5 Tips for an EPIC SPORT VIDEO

Well, hello there! Aren't you looking beautiful today? Welcome to the first episode of 2018. What up guys, Jordy here for Cinecom.net, and today is Creative Tuesday. This is a series where we share creative tips and tricks to help you make better videos. But today we are at Basketball Sensation, a basketball event, and I had 5 tips for you to film a sports event. So let's swing into it. Sport is about action, a lot of movement from the players, so it's a good idea to increase the speed of the shutter.
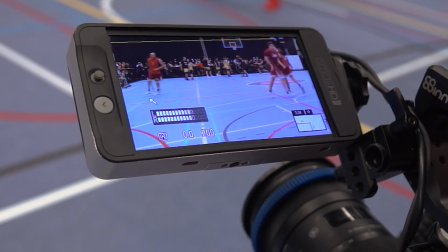(0:37)
Now this has various effects. First of all, we are reducing the motion blur.
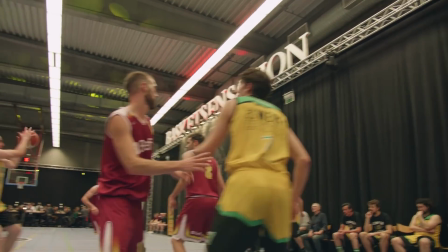(0:41)
Since the players move around so fast, there's a lot of motion blur, sometimes too much. So that's why we want to reduce that by increasing the speed of the shutter and thus making your shots seem a bit sharper. The next reason is to create a harder and a more realistic look. Now, this definitely works well for things like a boxing game.
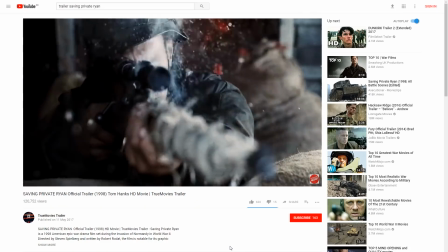(1:00)
And this was also done in many war films such as Saving Private Ryan.
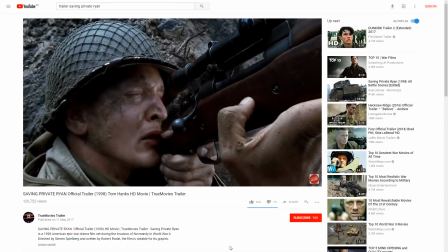(1:04)
By having a faster shutter speed, the blood and the explosions became sharper, thus the entire look of the film was more grungy. I can also suggest to shoot at a higher frame rate if your camera can do that.
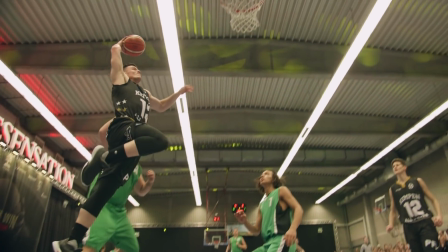(1:16)
Slow motion emphasizes detail, which is great to attract interest to a certain movement from a player. Now, slow motion doesn't always have to be applied on action. It sure is cool, but it can also be used to emphasize an emotion.
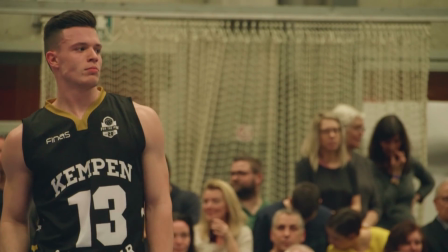(1:28)
Just the look of a defeated player can be so strong in slow motion. But make sure that you are also adjusting your shutter speed here if you would like to keep that hard look.
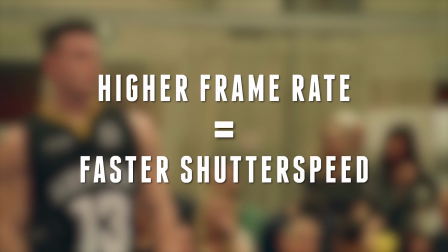(1:37)
If you are shooting at a higher frame rate, you must also set your shutter speed faster. Now I've got 4 more awesome tips for you guys, but first let's thank Rocketstock, who is sponsoring today's episode.
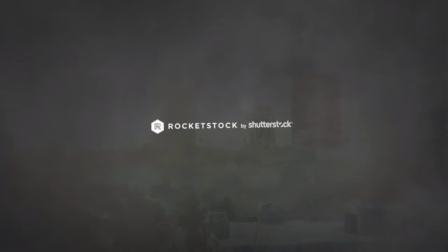(1:47)
Now they came out with a brand new pack called Fume, which is a collection of more than 150 smoke and fog effects,
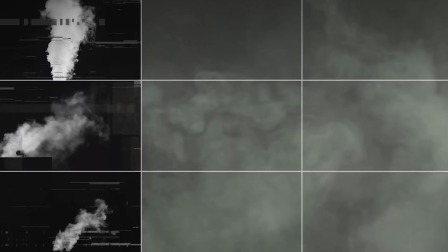(1:54)
which you can use in any editing software to add a great dynamic depth to your films.
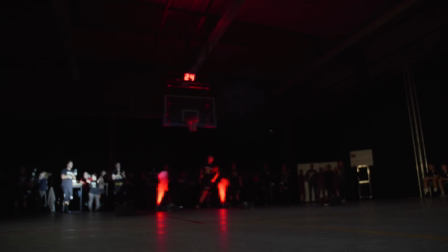(1:59)
And you can even use this for sports games as well. There might be some creative scenes like here where the players are being introduced.
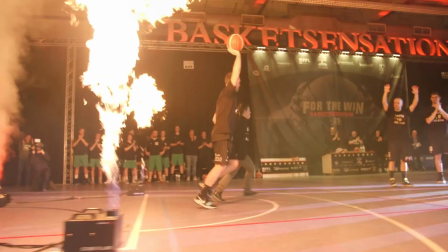(2:05)
I added a bit of smoke in post-production, which came out great. Now you can find out more about this video pack by following the first link in the description below. Tip number 2, your sports video is probably not about the sport. It's all about the event, all the activities there, the people.
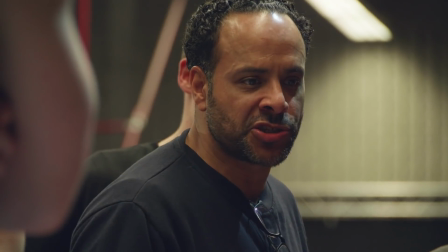(2:21)
Make sure to get enough shots of the fans, the coaches, the sponsors who are very important, the dancers if there are any, etc.
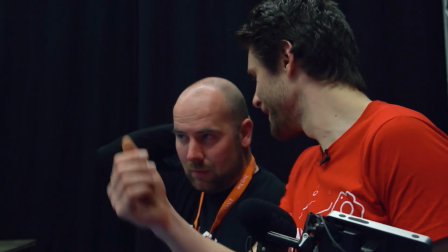(2:28)
What I would suggest is to talk to the organization first and ask them what is important to you and who here present is important.
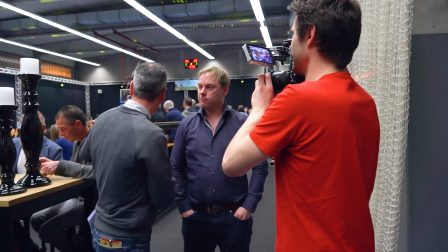(2:36)
It's better to have too much shots than not enough. Now my client asked me to shoot these interviews of some important people. Now I couldn't directly see how I would implement that in the edit, but maybe we can use a small part from it or use it in a separate video. It means a lot to the organization and you will get appreciated for that. Tip number 3, get into the action.
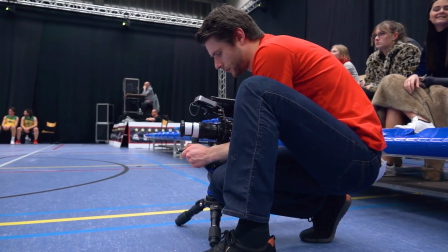(2:58)
Don't just pick a seat between the audience and shoot the rest of the evening from there.
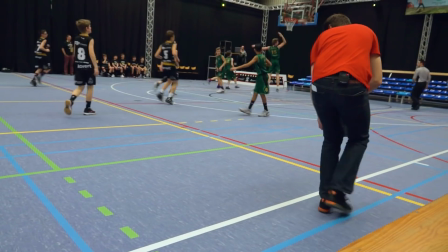(3:02)
Get as close as you can to the action, and that way you're involving your audience a lot more into the game.
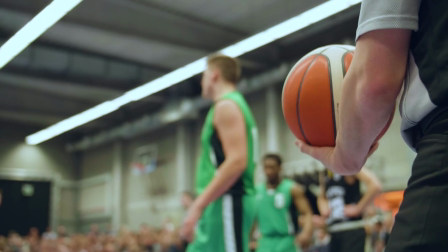(3:08)
Now close-ups are great, they show detail, but you have to zoom in for that, meaning that you're filming again from a distance.
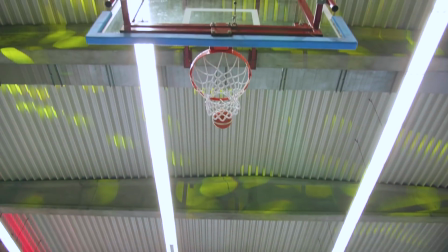(3:14)
Try to shoot many wide shots as well. That way the audience can really relive that great day again.
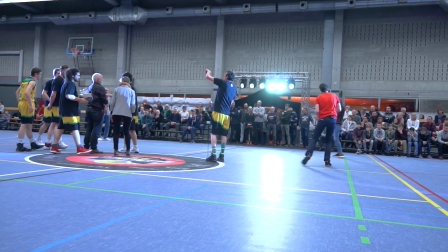(3:20)
Also change your position often. It makes your edit a lot more dynamic if you have many variations in camera position.
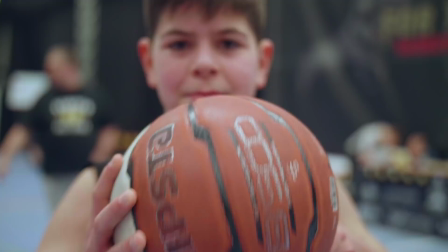(3:27)
Now sometimes it's not that convenient to get so close to the action. What you can then do is put some shots in scene before or after the game.
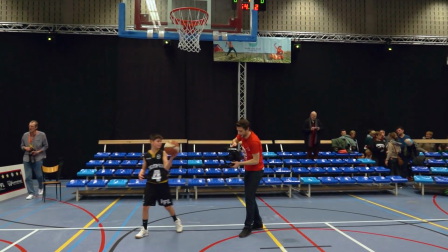(3:35)
This allows you to go on the field and you might be able to use those shots in between or as a great intro. Tip number 4, highlights. Now these are different for every sport. For a soccer game, the highlights are the goals because there just aren't so many.
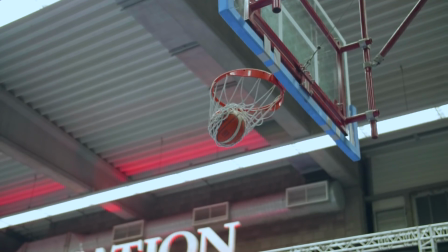(3:48)
At a basketball game, goals are made all the time, so the highlights could be something different that doesn't happen so much, for example, a dunk.
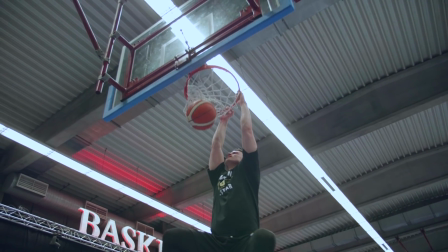(3:56)
So try everything you can to get your highlight,
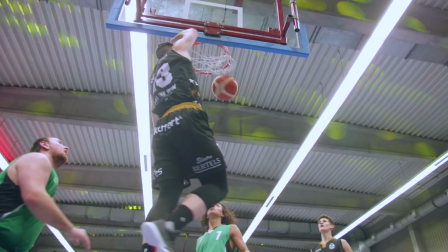(3:59)
and that might require you to set up a second fixed camera on the goal or taking some time to wait for your highlights to happen.